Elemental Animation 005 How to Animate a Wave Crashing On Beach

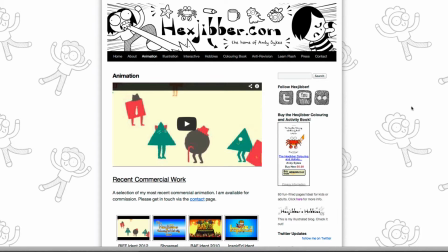0:00 Hi, my name is Andy Sykes. I'm an illustrator and animator and I teach animation at universities here in the UK. Why not check out my website, hexjibber.com, where you can find animation and illustration by me, as well as more lessons in Flash and After Effects.
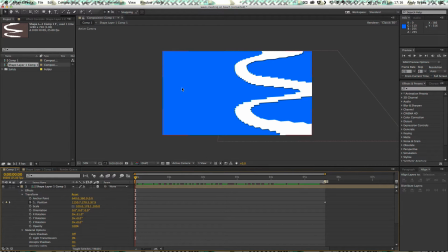0:16 Cheers! Hi, and welcome to another lesson on creating water animation using After Effects and Flash. So what we've got here is a wave crashing on a beach.
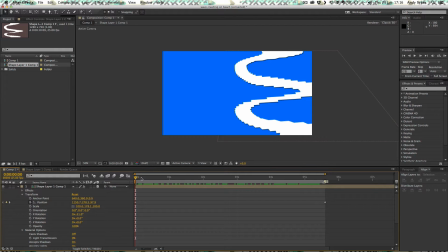0:29 It's not one that I've developed to completion, but it is a really nice effect that I've worked out and I'm hoping to use some point one of my animations. So let's just play it through in After Effects.
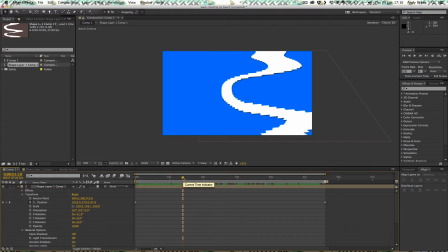0:41 I should say at this point, if you've not watched my how to use the wave warp tool tutorial, please do go and check that out otherwise this is not gonna make any sense so let's just move through
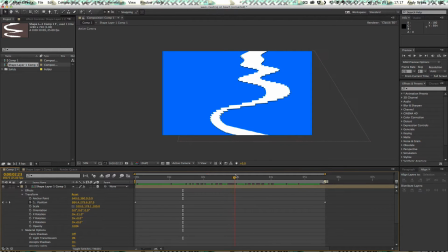0:53 what we've got is this nice kind of wave it's gradually getting thinner and then kind of breaking apart as it moves across the screen kind of crashes on the beach so if you imagine this blue area here was actually beach colored,
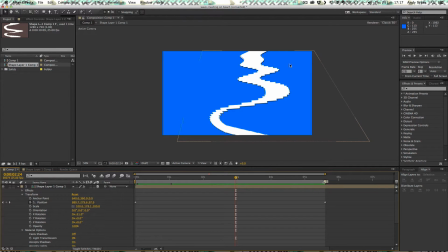1:11 a nice kind of sand color. This area here would still be blue. It's the kind of effect that you get where a wave crashes on the beach and gradually the foam dissipates before the wave moves back out to sea and the whole process starts again.
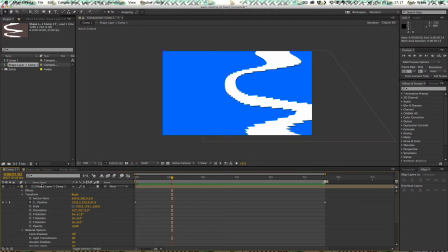1:32 So how have I done this? Let's take a look. What we've got is a pre-comp here in our main composition. So this pre-comp, I'm going to rename it Wave Warp, just to make life more simple.
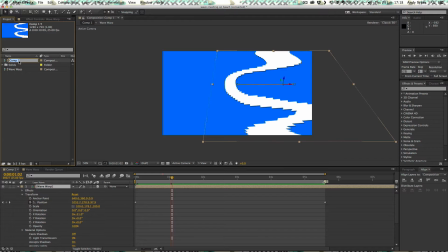1:50 Now main comp, I'm going to press enter and call it main comp. There we go. So inside this Wave Warp pre-comp,
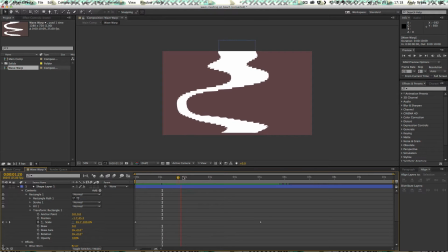1:59 if I double click on it, what we've got is this kind of really interesting bit of animation here.
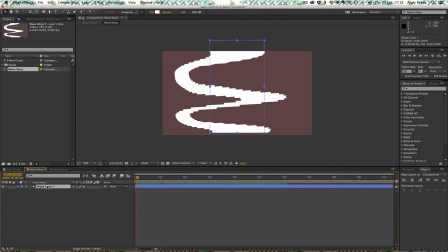2:09 We've got a shape layer and if we turn the wave warp effect off, what we've got is a shape layer that gradually gets thinner.
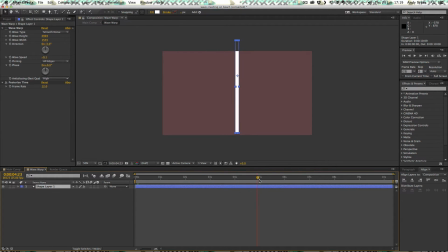2:20 It's just a rectangle with a white fill. It gradually gets super thin like so. What I've done is I've put a wave warp effect on top of that using smooth noise. Smooth noise is the one to go for if you're wanting a much more natural effect
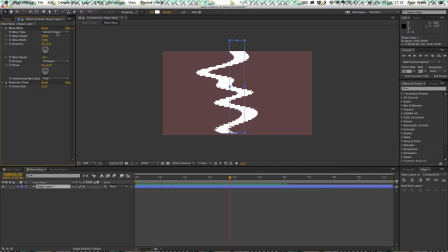2:38 of kind of random smooth flowing curves. And you might be wondering why it's so pixelated. That's because when you ramp the wave height and the wave width up to values like
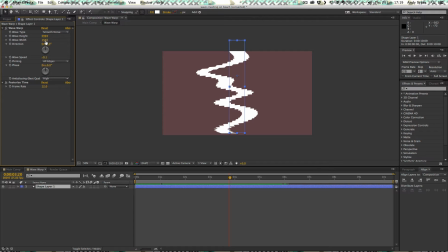2:53 2,993 in height and 1,545 in width, it starts to pixelate. This is essentially a bitmap effect that's being applied to a vector layer. So that's where you get these kind of very blocky results.
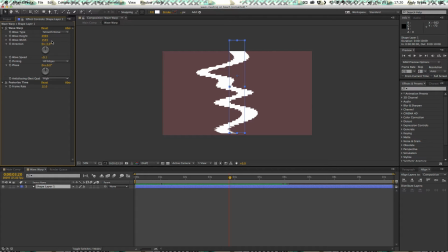3:12 And it's your responsibility when you trace it in flash to kind of round those out and make them look more interesting. So all this pre-comp is, like I said, it's that fill gradually getting smaller and this wave warp of smooth noise passing through it.
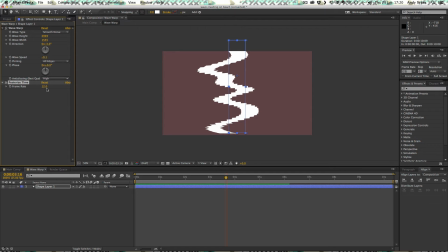3:30 What I've done is I've posterized time to 12 frames a second because this is quite a complex bit of smooth flowing animation. I felt that it needed 12 frames a second but you can play about and make it more or less if you like.
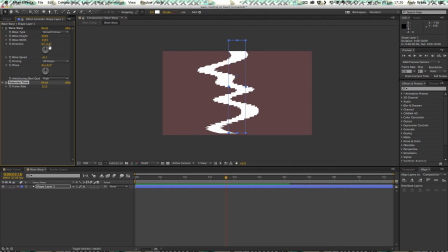3:46 The direction is minus three so it's just giving a slight slant to the animation if I jog it round you can see that you get different results depending on what direction you use the wave speed is really slow it's minus
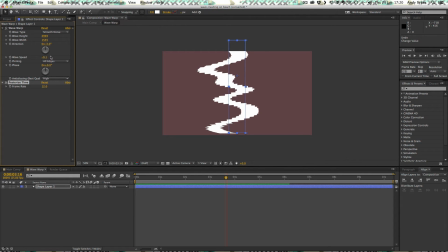4:04 zero point one so it's traveling to the left and point one is really quite slow but the but that's appropriate for this animation because these types of waves sort of crashing on the beach are quite slow.
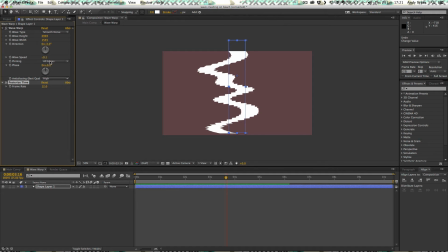4:22 We've got pinning all edges that's just what worked out best when I fiddled around with it and we've got no phase and an anti-aliasing quality of high. Put it on low doesn't really make that much difference but let's put it on high.
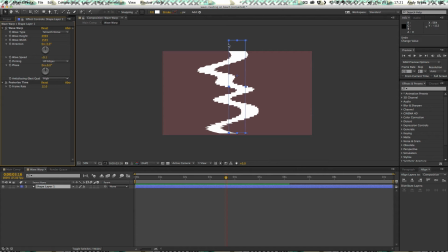4:39 So that's this wave warp pre-comp so this pre-comp has that shape layer getting smaller, much thinner like that.
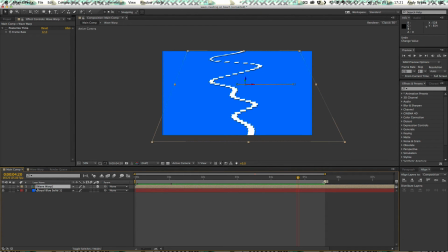4:48 Then in the main composition I've used this Wave Warp pre-comp and I've put this royal blue solid underneath it so that it looks more interesting and what I've done is I've made this layer 3D.
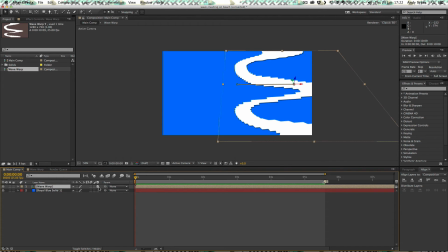5:05 You can see this little box here shows that this layer is 3D. If you don't know how to use 3D in After Effects check out my 3D an after-effects tutorial on my website hexchubber.com and I've just put it a kind of angle if we look at the rotation by pressing R you can see that the X rotation is minus 51 so I've done
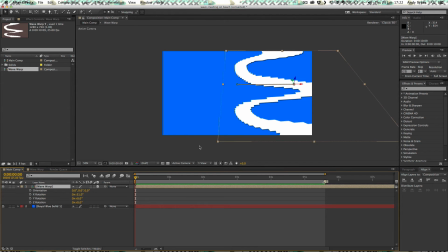5:25 that so that we get a kind of bird's eye view on this wave as if we were standing on the beach looking down at it so apart from the rotation we look at the position by pressing P there are two keyframes moving this wave from the right hand side of the screen to
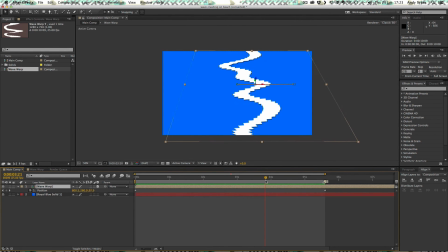5:41 the left very very slowly so as it thins out it moves across the screen so it's really simple it's a nice simple bit of animation using a pre-comp and a bit of 3d you can of course have it at any angle
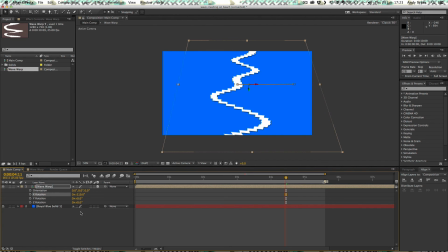6:01 you want you can spin it around you can spin it around any which way you like to get the effect that you want, but this is the one I chose. Just before I wrap up,
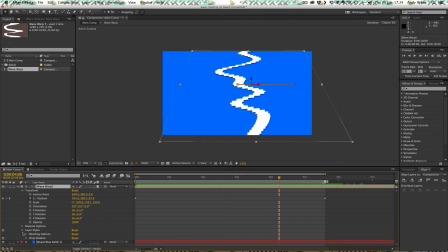6:15 you might notice that there's a bit of a drop shadow on this wave and that's because I've put a drop shadow using the layer styles on there.
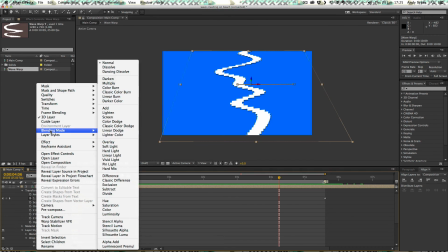6:26 So you can do that by right-clicking on the layer and going to layer styles and choosing one of the ones from here.
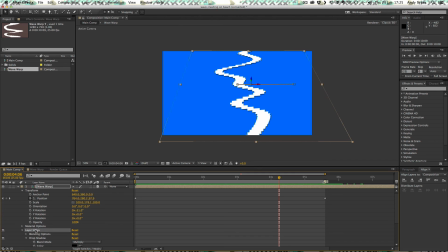6:33 You might want to turn that off before you render it, just so you get a nice crisp effect and then you can add a drop shadow in flash the reason I put a drop shadow on there is because you tend to get that little drop shadow in reality when you see these types
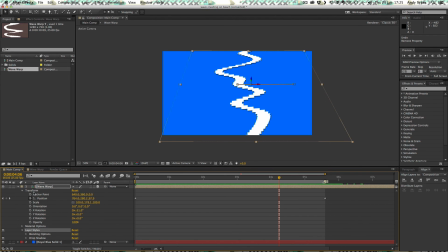6:51 of very very thin waves thin layers of water moving over sand so that's just something to bear in mind so there's no need for me to find the loop in this animation because it's not looping it's just one animation that plays through but I have limited the work area to the point where
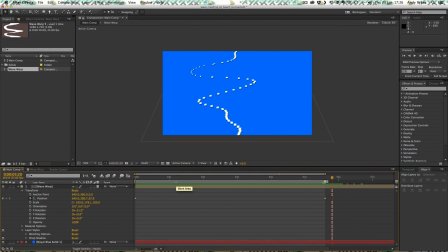7:08 the animation should stop and I could export that as PNG sequence and bring it into flash. I can either trace over it using a Wacom tablet or using the trace bitmap function. So that's a wave crashing on a beach. Have a go yourself. I'll see you in the next lesson.
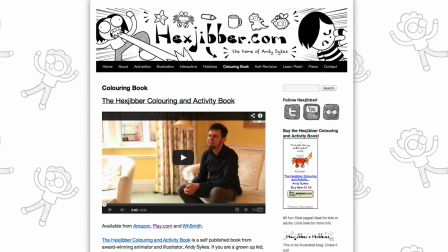7:28 Hey, thanks for checking out this tutorial. Next up, why not take a look at my website, hexjubber.com, where you can find out more about my self-published books,
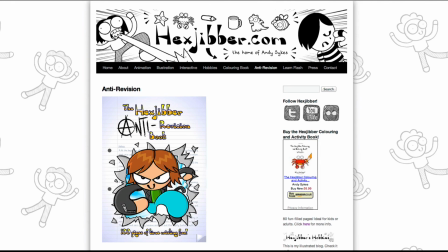7:37 the Hextubber Colouring and Activity book and the Hextubber Anti-Revision book. They're both suitable for kids and adults alike and are well worth checking out.